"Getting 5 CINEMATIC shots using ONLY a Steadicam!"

So I'm gonna go ahead and show you guys what this clip looks like right here.
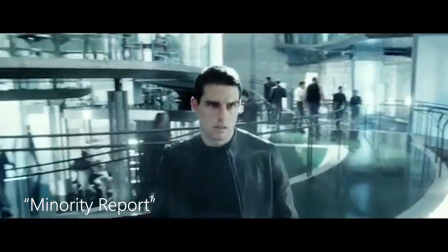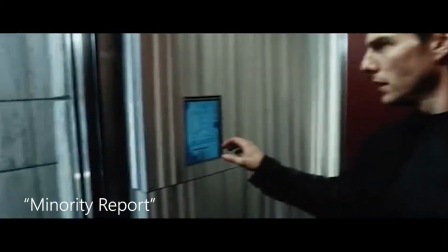(4:22) Hold that, please.
So that was a really awesome shot. I'm gonna go ahead and try to attempt that right here.
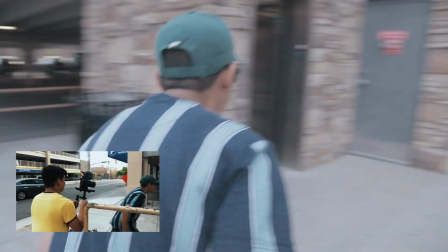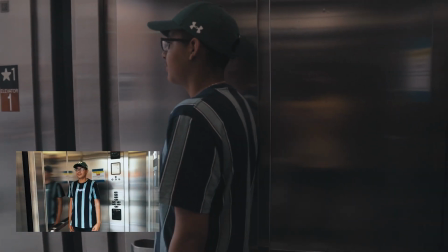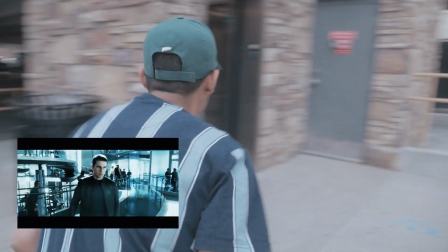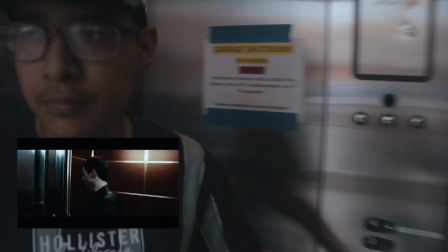(4:48)
So So number 4 on my list, and honestly I think this is probably my favorite just because this is one of my favorite movies, just because I love space. This is the movie Interstellar. When I watched it for the first time, I was like, wow, you know, this is great. Also directed by Christopher Nolan. So honestly, this is a great movie. I was looking at different takes from the movie and I just really liked this shot. So I'm gonna go ahead and try to attempt it. But before I do that, I'm gonna go ahead and show you guys what the shot looks like right here.
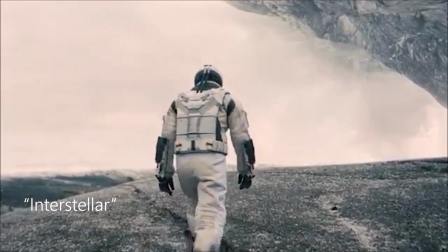(5:20)
So as you can see, he's like walking up the hill, right?
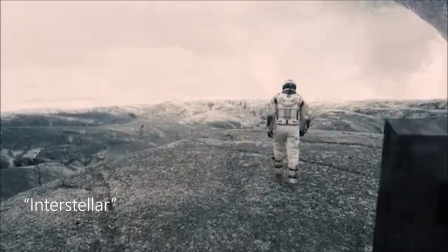(5:23)
And as he's walking up the hill, it's revealing everything, all the landscape. So I'm gonna go ahead and attempt that shot right here. Okay guys, we're gonna go ahead and try the movie Interstellar. We're gonna try to attempt that same shot. So let's give it a shot.
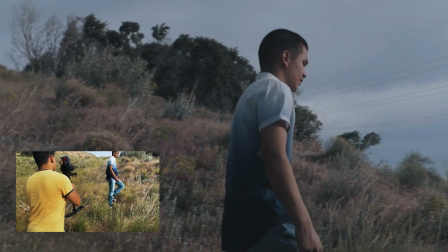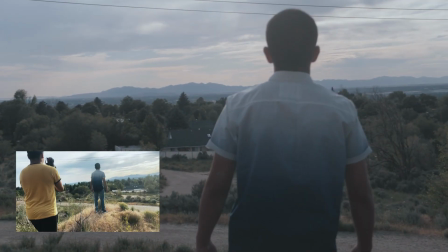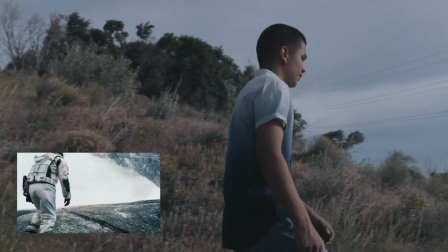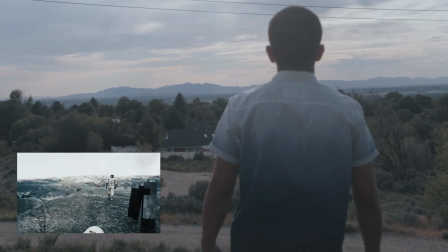Alright guys, so now we're on number 5 on our list, and this movie is the movie Justice League. Okay, I'm a Marvel fan, but I do like DC as well, and I just really like this shot in the movie Justice League, just because I like how it's tilting from the ground up, and I like how it's showing the greatness of Batman and the guy that was walking with the bag.
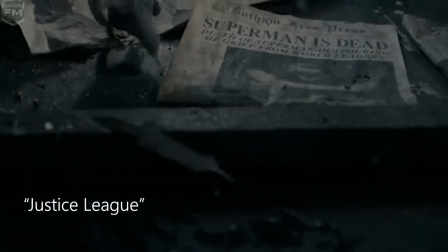(6:35)
So let's go ahead and watch this scene right now. So you see how it's starting from the ground, showing these pigeons, birds,
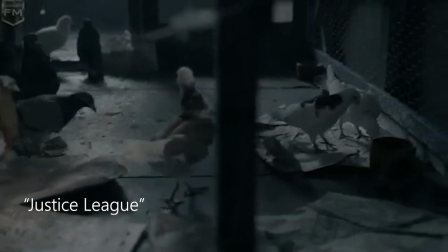(6:43)
newspaper, and it's sort of revealing that they're on top of a building after that.
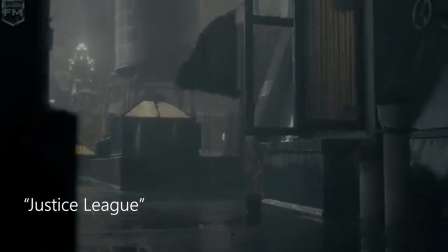(6:49)
There's the bag, the guy with the bag. So I just like how this shot really introduces, you know, Arkham City.
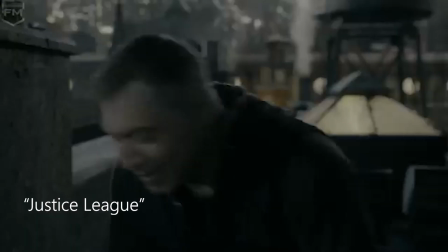(6:54)
You know it's Arkham City just because of, you know, the newspaper. It's that really moody, dark feel.
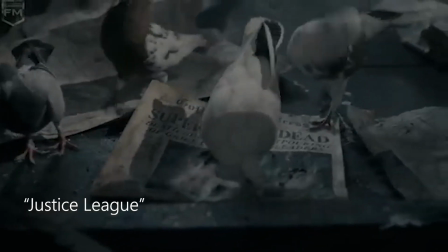(7:00)
But as they're lifting up, so they're starting from the ground, they're going up. I really like that.
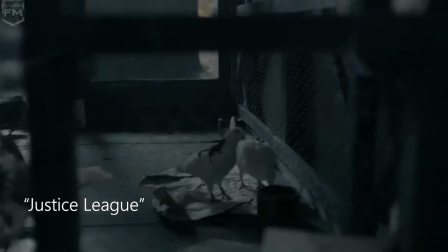(7:05)
It really just reveals the moment, you know, Batman's right there, and he's gonna go ahead and do what he does. So I'm gonna go ahead and attempt this shot right now. Alright guys, so I'm gonna go ahead and attempt the last shot from the Justice League. It's right in the beginning of the movie. Let's go ahead and try it, give it a shot.
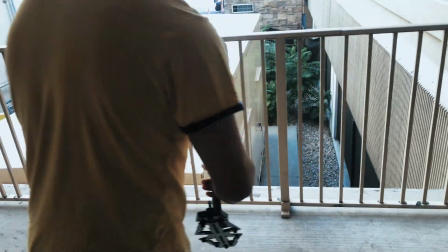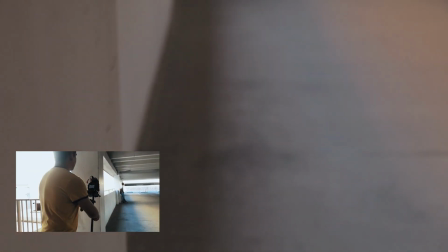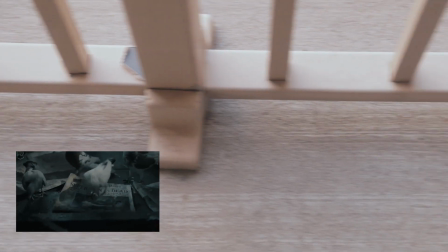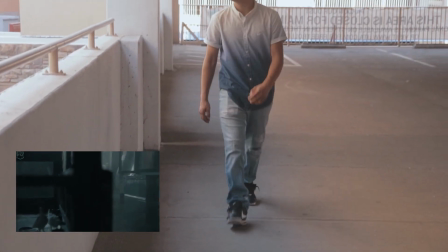Alright guys, so I just got done shooting all 5 of those videos, or I attempted to shoot all 5 of those videos with only the gimbal. Actually not the gimbal, the Glidecam. Let me know how I did guys in the comments. Thanks to my buddy. Name's JJ, y'all. Josue. We also got Josue back there. Let me know in the comments how I did on each shot. I know that a few of them were a little bit difficult, but a few of them I was able to pull off as best as I could, so just let me know in the comments. So I just want to thank everybody that watched this video.